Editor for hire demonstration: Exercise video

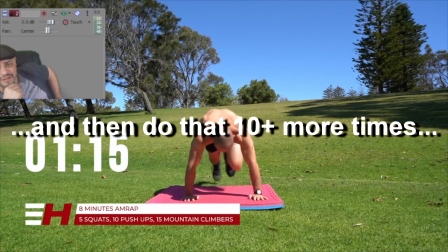[3:58]
And I feel that some voiceover,
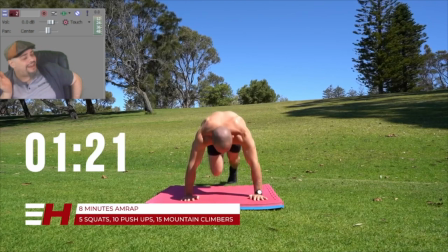[4:02]
perhaps describing each exercise and different methods,
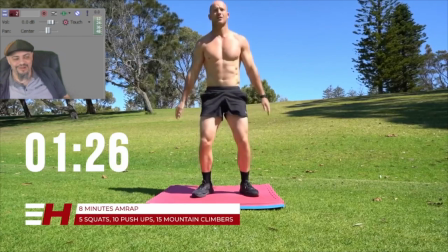[4:08]
different techniques that you want to employ so that you get the most out of each exercise,
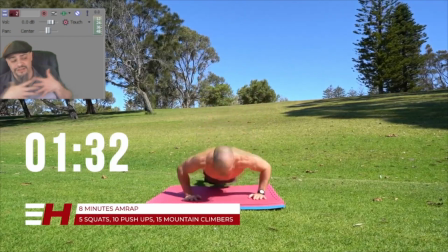[4:13]
some voiceover would help to loop this particular audio track,
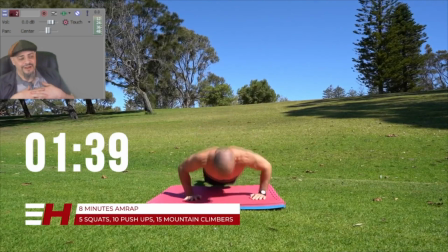[4:21]
just to have something where maybe the audio isn't so potted up,
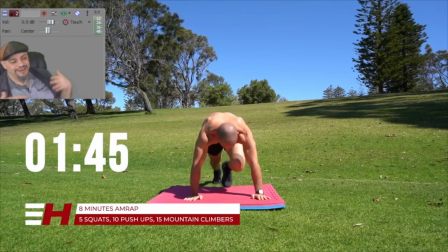[4:26]
and we have something to cut back to so that we could loop that audio without anybody noticing.
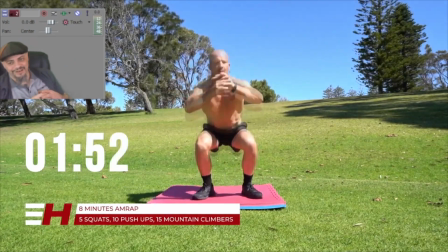[4:35]
But this audio is very loud,
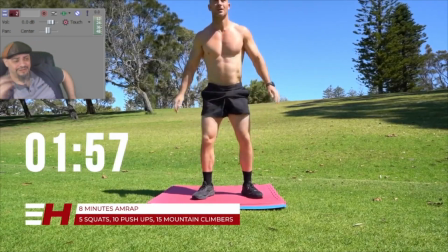[4:37]
and you would definitely notice that without some kind of audio to distract the viewer.
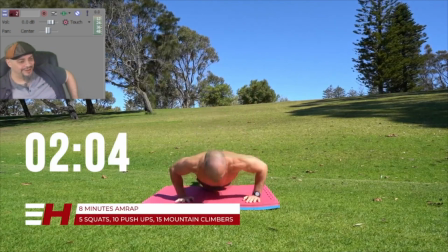[4:45]
But here I am very distracted by the fact that this audio loops, and it does not have
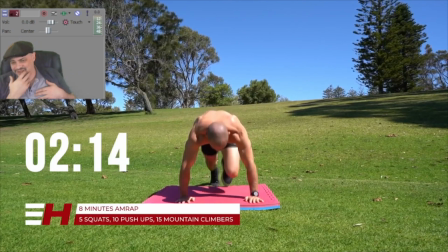[4:55]
like at least a better bridge between the two audio segments. Here, I'd like to just point out,
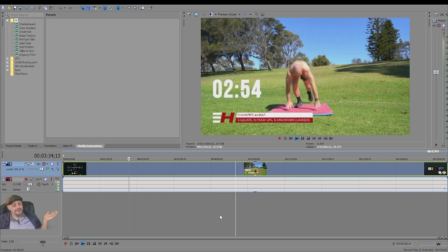[5:02]
I'm sure the person who created this video knows now that the framing is a little bit off,
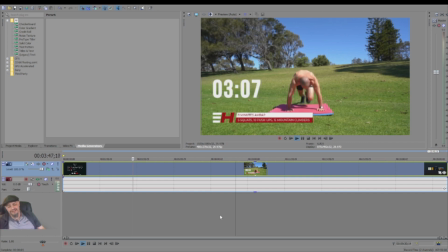[5:09]
and we are definitely cropping the top of our subject's head out of frame. Looks like he worked very hard on his body. I'm sure he would appreciate proper framing.
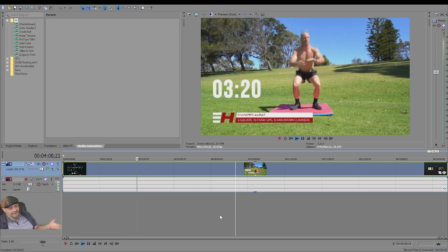[5:23]
And 8 minutes into the video, we find out that there is a second
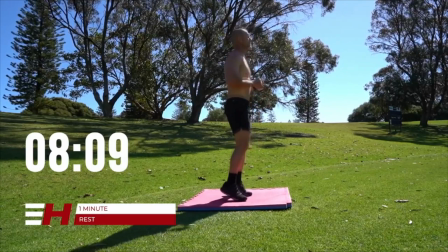[5:28]
camera that has additional footage to capture the entire subject. Again, it's a little bit too wide of a frame, and it could very well have used to have been
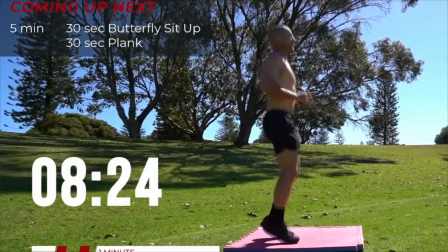[5:44]
cropped in a little bit so that we wouldn't have to deal with so much empty space.
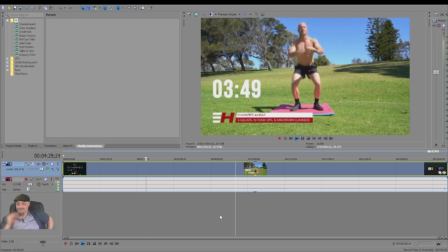[5:51]
Although it's a gorgeous empty space, this background is very nice. I'm sure you want to get as much of it in there as possible. These are just opinions. So for each of these exercises,
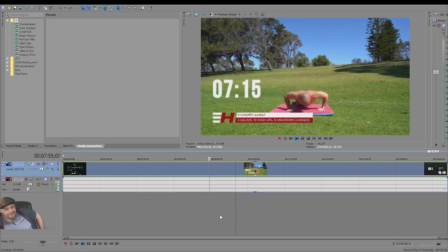[6:03]
I have to say that instead of utilizing one linear clock to go from the beginning of the video to the end, we need to have separate countdown timers for each individual exercise and
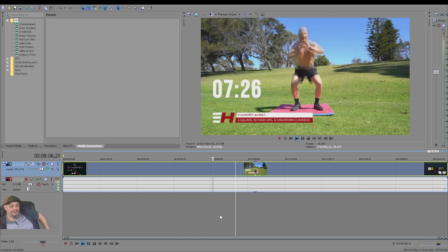[6:17]
sound effects to correspond. Here we just have the one timer that counts up to 20 minutes, and we get a harsh transition, or no transition, excuse me.
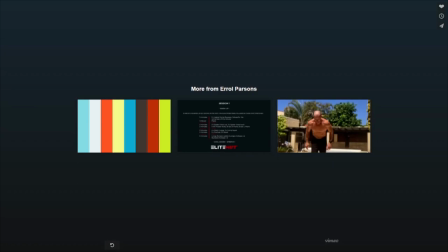[6:31]
We get no transition into a end title, which I'm assuming is generated by video.
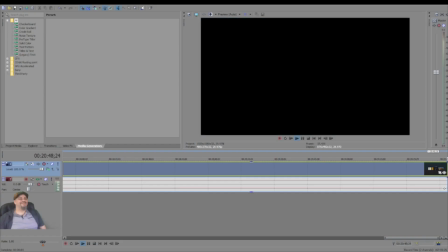[6:39]
It seems like a little bit of a missed opportunity for somebody who might stick around for the whole video,
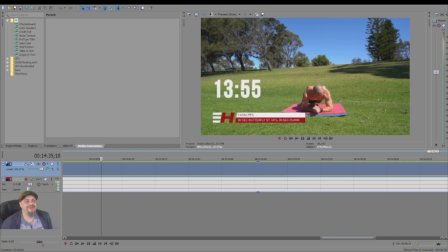[6:46]
which is the people that you want to connect with again.
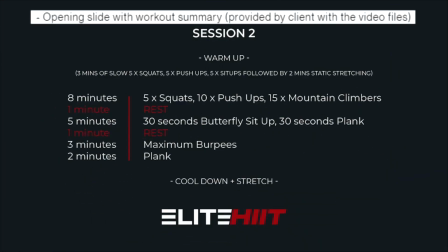[6:51]
So all that being said, let's go ahead and start making some changes.
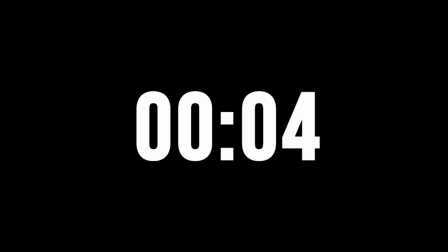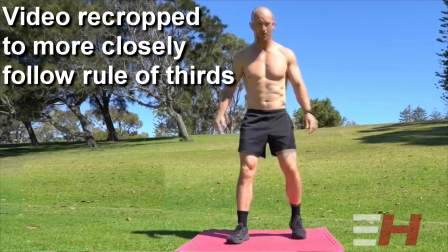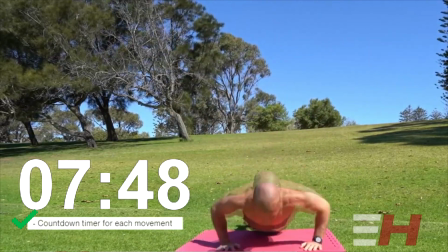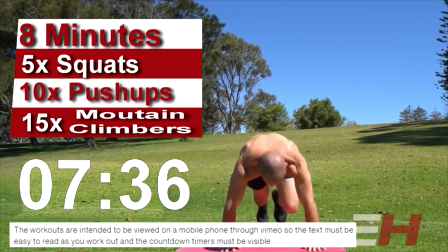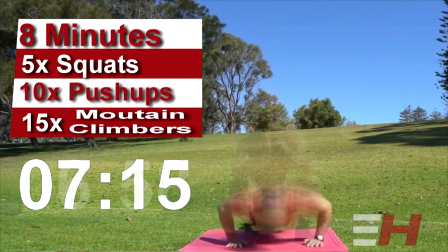[7:46]
I've shortened these clips for the sake of brevity and demonstration purposes, but you can see that I've retained the integrity of the project.
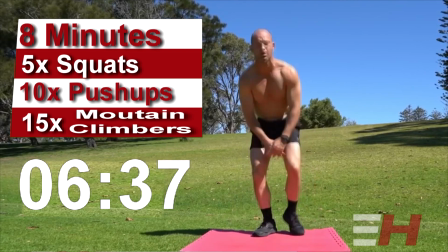[7:55] Some things to remember to do a correct squat every time. Stand straight with your feet hip-width apart.
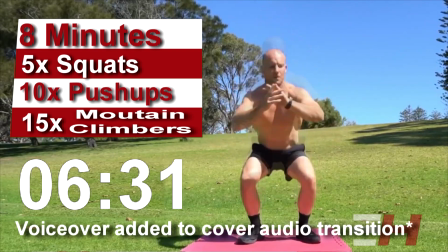[8:02] Tighten your stomach muscles. Lower down as if sitting in an invisible chair.